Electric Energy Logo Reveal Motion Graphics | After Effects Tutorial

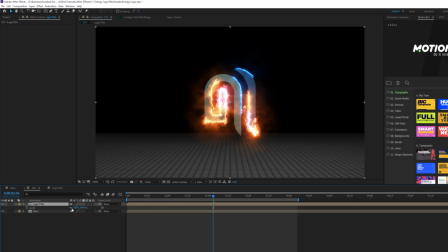[8:27]
And then what we're gonna do here is grab our logo layer and we'll actually scale it down real quick. It's a little big. We kinda wanna keep that off our floor. And we'll duplicate this and we'll go to layer, transform, flip, horizontal. And we'll put this down here, you know, right below our floor, awesome.
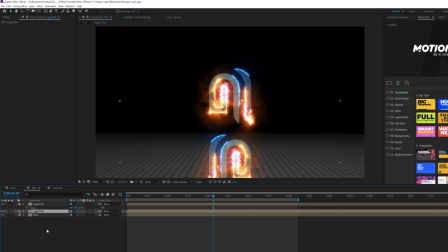[8:45]
And then we'll bring this layer underneath our original logo, and then let's go to layer, new adjustment layer. And we'll call this blur. Bring this layer underneath our main logo there.
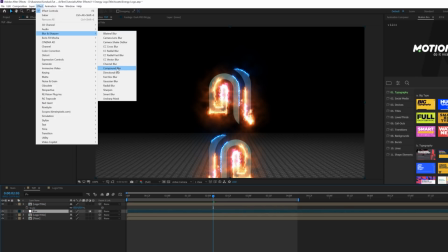[8:57]
Then go to effect, blur and sharpening, and we're gonna grab compound blur. And set the blur layer to your floor layer.
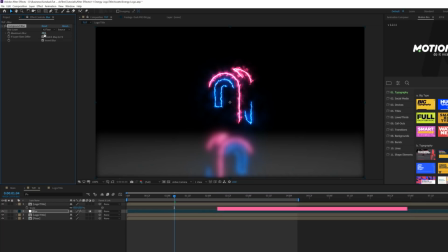[9:03]
Awesome. And then check on invert blur. And you can play with the maximum blur as you see fit.
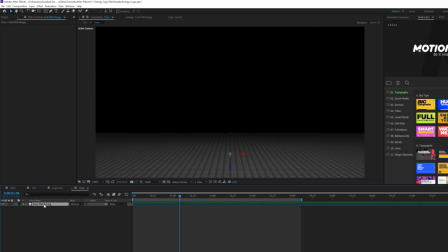[9:10]
But we're gonna start to get this floor here. Now, what we need to do is go back into our original floor layer, select your background or whatever texture you use, go to color correction and grab curves.
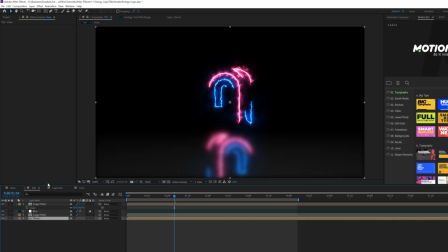[9:19]
And we need to darken this down. Awesome. Now we're getting this nice reflection on our scene.
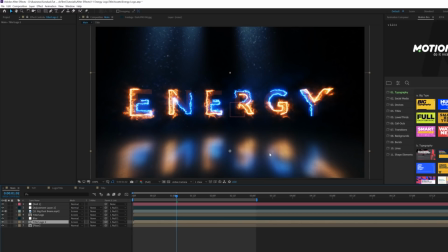[9:26]
And then if you're working with titles, the floor is gonna be more reflective because you're going across further.
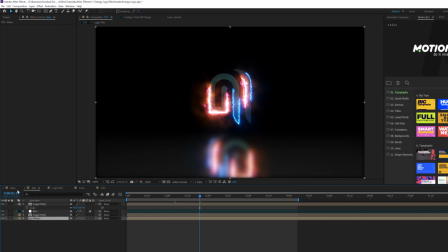[9:30]
So it's just really, you know, gonna depend on how much reflection is you're gonna have. And, you know, if you wanna manipulate this a little bit more, we can just hit S on our logo layer,
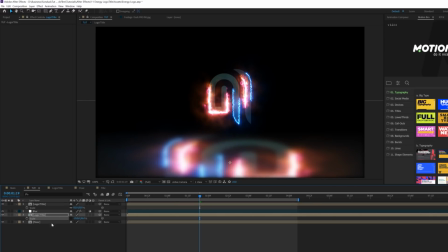[9:43]
break the chain and just, you know, increase the X size. You know, it's not really a subtle thing to do, but you know,
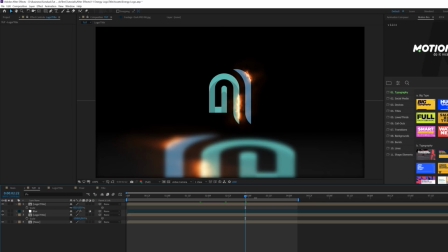[9:51]
if you really want to maximize it for like a logo like this, you'll have that option to do so.
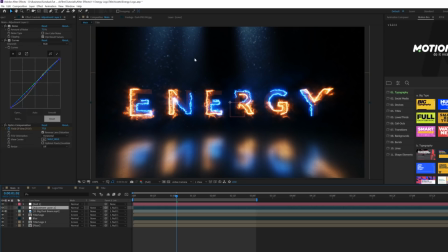[9:56]
So I want to add a little bit more atmosphere here with this light beam, and you can get this light beam pack for free off of premiumbeat.com.
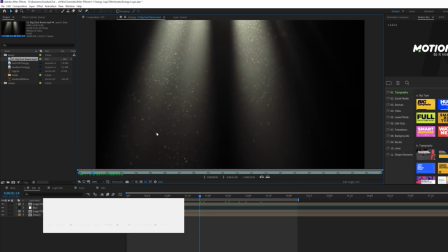[10:03]
I'll link it in the description, but I highly suggest you download these. Once again, they're free. and it comes with like 14 or 15 of them.
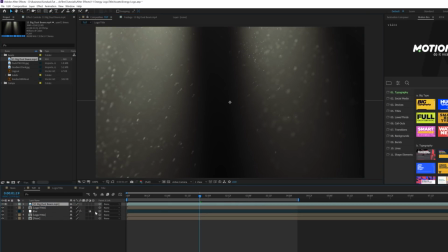[10:10]
But I'll bring this layer into our composition, and I'll just make sure that's scaled in there right,
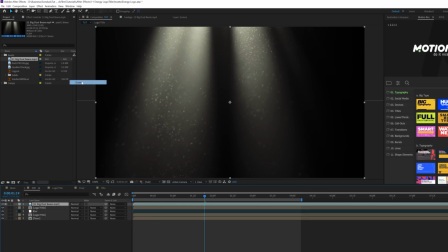[10:15]
and toggle switch the modes and set the blend mode to like screen, you know, and with the right curves effect,
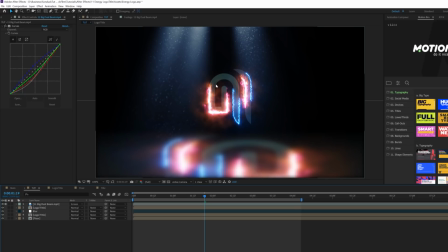[10:20]
I can make this look really nice. So be sure to download that pack and experiment with the different light beams. Really easy to do that, just to help you enhance your compositions really quick. And I want to put my finishing touches on this by scaling us in and also adding a cool adjustment.
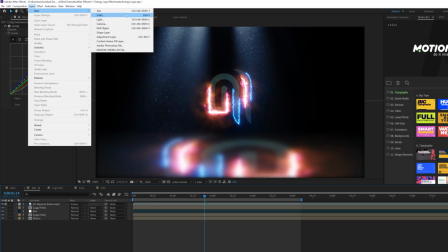[10:33]
So go up to layer, new adjustment layer, and we'll go to effect,
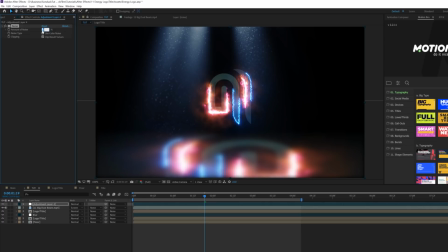[10:38]
noise and grain, and we're going to grab noise, and we'll set the noise to like 7%, maybe 8, uncheck use color noise.
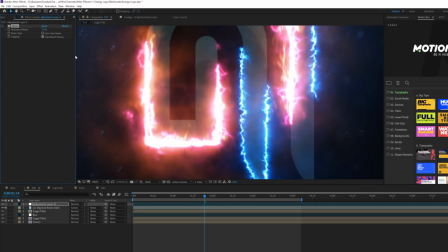[10:44]
And this will add a nice texture of grain in there, so everything is not static, looks really nice.
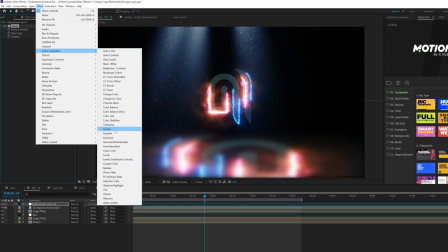[10:49]
And then we'll go to effect, color correction, curves, and we'll make a S curve with our RGB.
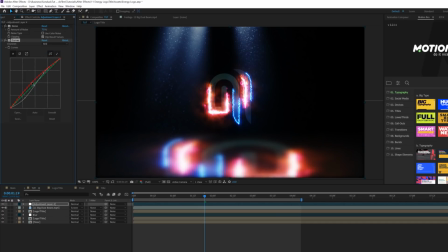[10:55]
It'll make things pop a little bit, and you can come here to like the red channel, you know, bring this down if you want to make it more tealy.
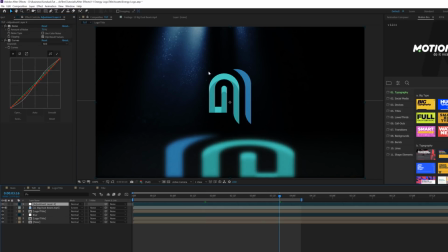[11:01]
But also keep in mind that you're going to be changing the logo color as well, so just keep that in mind.
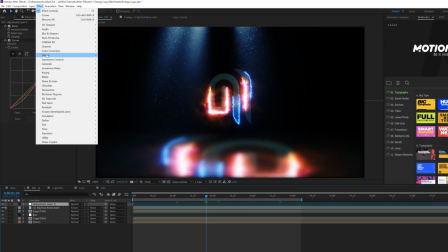[11:06]
And then let's go to effect, distort, and let's grab optics compensation,
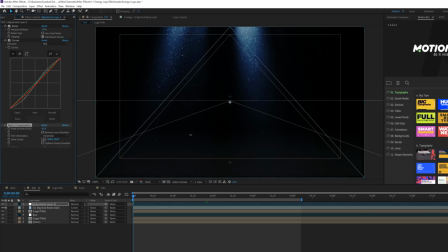[11:11]
and we'll come here to the beginning of our timeline, and we'll increase the field of view to like 80, and then check on reverse lens distortion. Add a keyframe for field of view, go to the end of your animation, we'll just say 5 seconds. And we'll set this down to like 20.
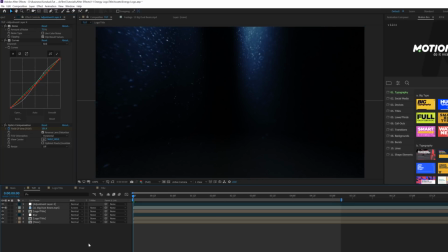[11:27]
And maybe we'll actually set it up to like 100. So with our current effects applied, here's what we have.
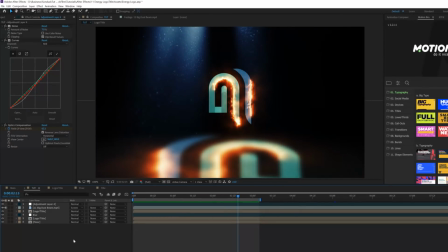[11:34]
And things look really nice. I also want to just add one more thing to this. Go to layer, new, null object. Let's parent everything to the null object. And we'll come into the beginning of our timeline.
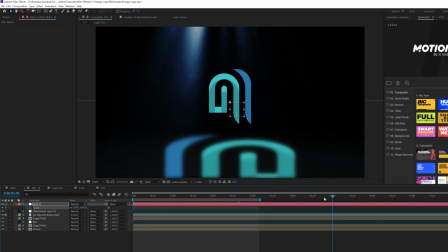[11:45]
We'll hit S and keyboard for scale. Add a keyframe for that. Move forward to the end of our animation. We'll set this to like 110 or so. And then we'll have a little bit of a nice zoom in animation. So now everything has come together. You have gotten a promotion.
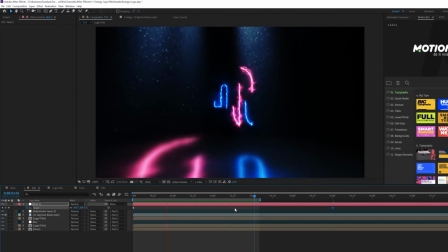[11:56]
You've impressed your client. And you finished this awesome logo animation.
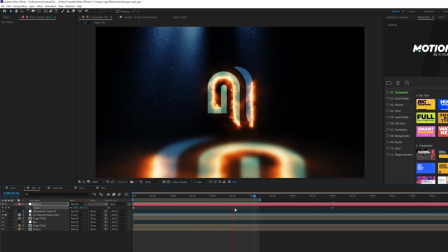[12:01]
So what's next? I guess you can subscribe to the channel and watch more of our tutorials. That's a good idea. So that concludes our tutorial on creating energy effects for our titles or logos instead of After Effects.
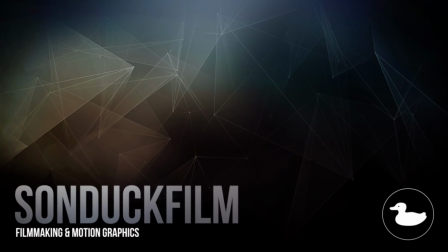[12:11]
I hope this tutorial has been insightful. And if you're new here, be sure to hit that subscribe button, because we post multiple post-production tutorials every single week right here on the channel. You can also hit me up on my social media networks. Those links are in the video description. And always, be creating.